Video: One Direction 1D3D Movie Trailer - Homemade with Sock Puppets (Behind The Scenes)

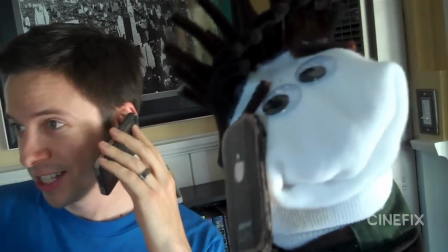Zane, can you hear me? Hello?
While we were shooting, he was making props.
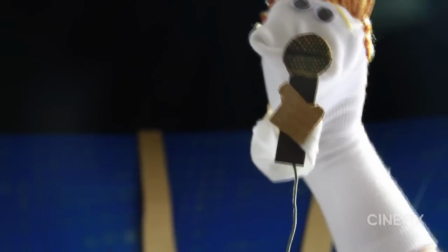We got flags, some of the fans wave, we got a handful of microphones, headphones shows up in one shot. We got a backstage pass, guitar, we used that a few times. This is really funny, like Asian newspaper.
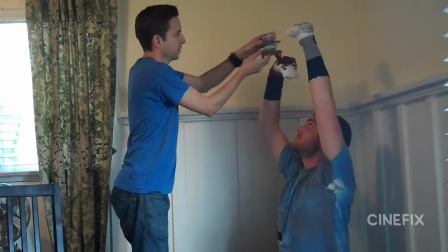Vince made these really rad teacups that we ended up balancing on the top of the puppet. Some of the fans are holding One Direction posters. So we actually did a photo shoot.
One, two, three. Cheese!
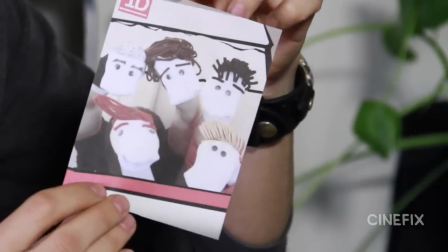Someone's breath stinks.
It's kind of like such a world within the world. We've got an actual poster. One shot goes by really fast, but I really liked it. We made a little luggage thing. We actually folded up some little clothes and put the clothes around it. So it goes by in one second. But we're trying to get all the details just right.
Can someone send a PA out for some Starbucks for me?
Most of the time we actually wear the socks on our hands, as we would for a sock puppet. But sometimes if we needed more puppets than we had hands available,
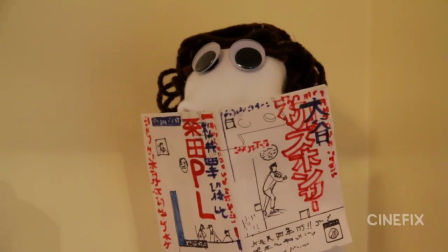we would just stick them on these paint cans But for the most part it was us all sweaty with
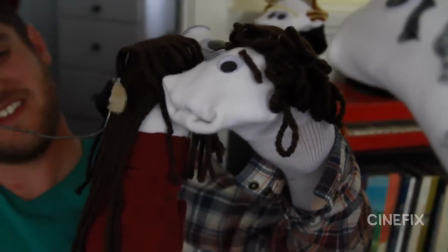our hands crouching beneath things climbing over each other Our arms are like interlocked and we're like doing these weird poses.
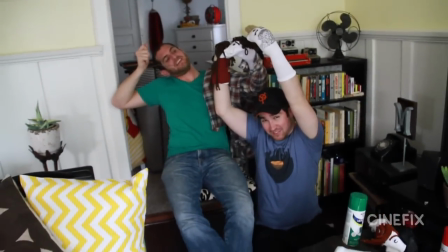Hey guys Comfortable? Yeah, totally natural.
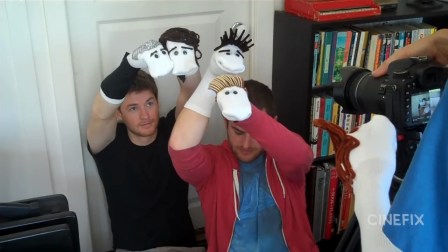When I say we I mostly mean I was directing it and it was a John and Vince and Sean and everybody climbing on top of each other and as I'm like, no, a little higher, a little higher, it's like, armpit in your face.
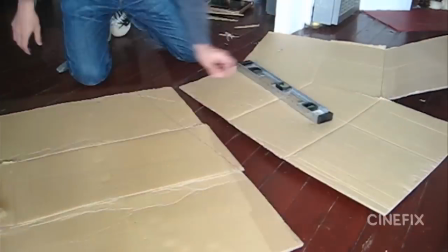There's a lot of shots that use a big arena in the background.
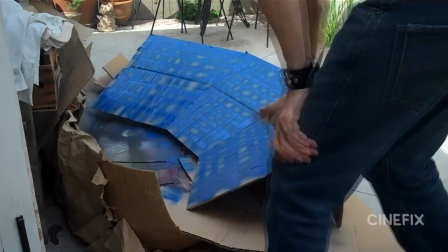First we had the empty version, just kind of blue and I spray painted it like in a pattern that might look like it resembles seats a little bit. In later shots, we want it to be full of fans. I found this bag of little beads and I thought, you know, in the distance,
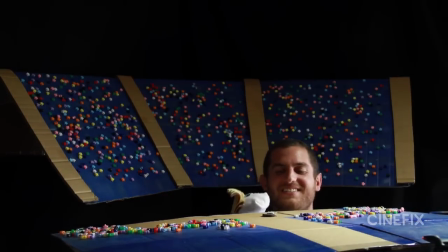that might look like a sea of people because it's just like colors and it's a big mush of colors so we sprayed
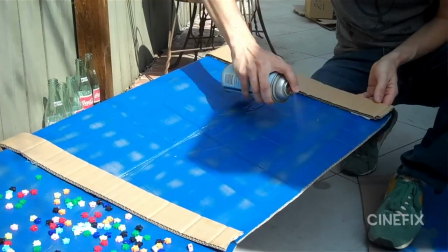the arena down with spray adhesive and then just tried to stick all these beads to it
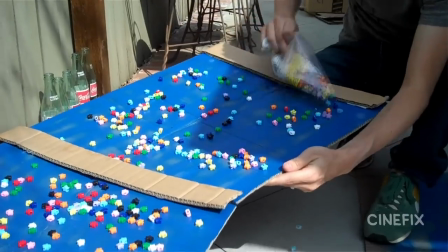and it worked actually pretty good we even use these beads in a couple other shots it's a sea of fans on the busy street can you tell so the colorful beads pretty good trick
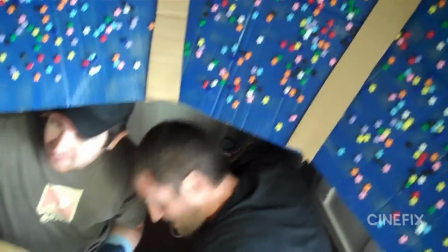for big colorful crab shots and then for some of those full arena shots we have the full arena in the background then the puppets and then there's a foreground element to kind of cover our arms. It's supposed to be like a catwalk that they're standing on, but we just put like a foreground element with more fans.
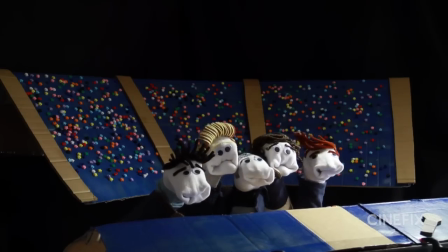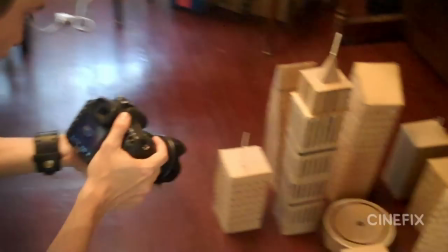There's a lot of miscellaneous shots too. Sometimes we set up buildings to do a little city shot.
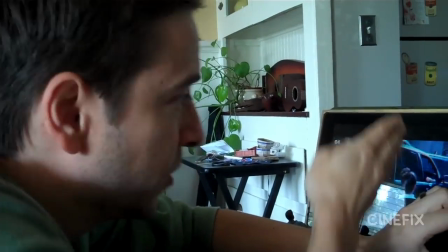This stadium also makes a lovely hat.
There's this one shot where they do like a mirror effect halfway through the screen, so we're using an actual mirror. There's a pretty elaborate map thing that happens. This trailer has a lot of music. Again, it's just me doing my best to sing all these songs and layer it.
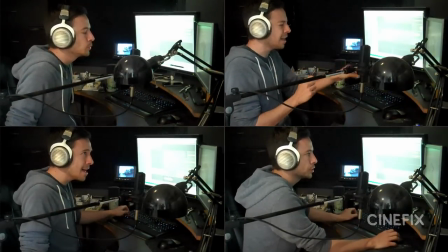Let's go crazy, crazy, crazy till we see the sun. I know we only met but let's pretend it's love.
I think I'm gonna start like an act where I play clubs and start singing acapella One Direction song. We actually had a lot of fun shooting this one.
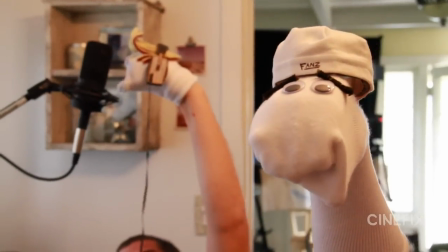I mean, once you put the eyes on and the hair, they come to life. I recommend just making sock puppets just to play with. They're so much fun. And that's how we did it. Be sure to subscribe because we've got new episodes every single Tuesday. And we're always looking for requests, so let us know in the comments what movies we should do next. Thanks for watchin'.
Do we have a montage? Oh, sure thing, Neil. Cue the montage. Yay!
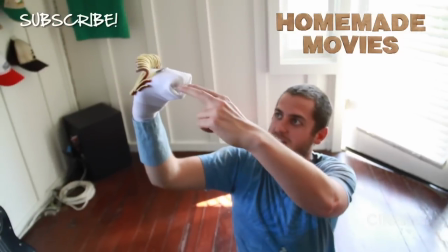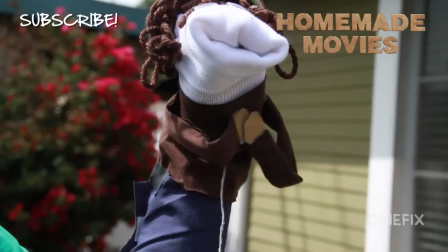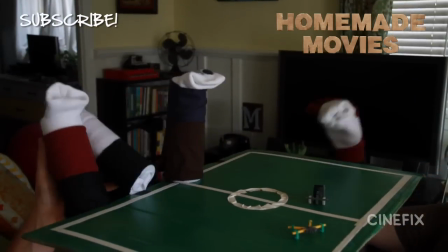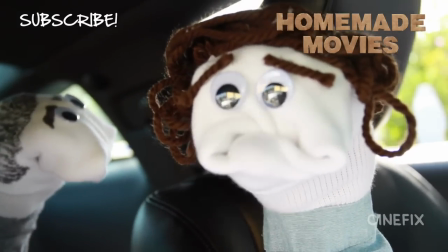Where's this One Direction cancer going on tonight? You ready to go home?
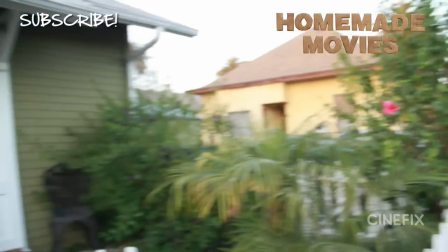See you guys.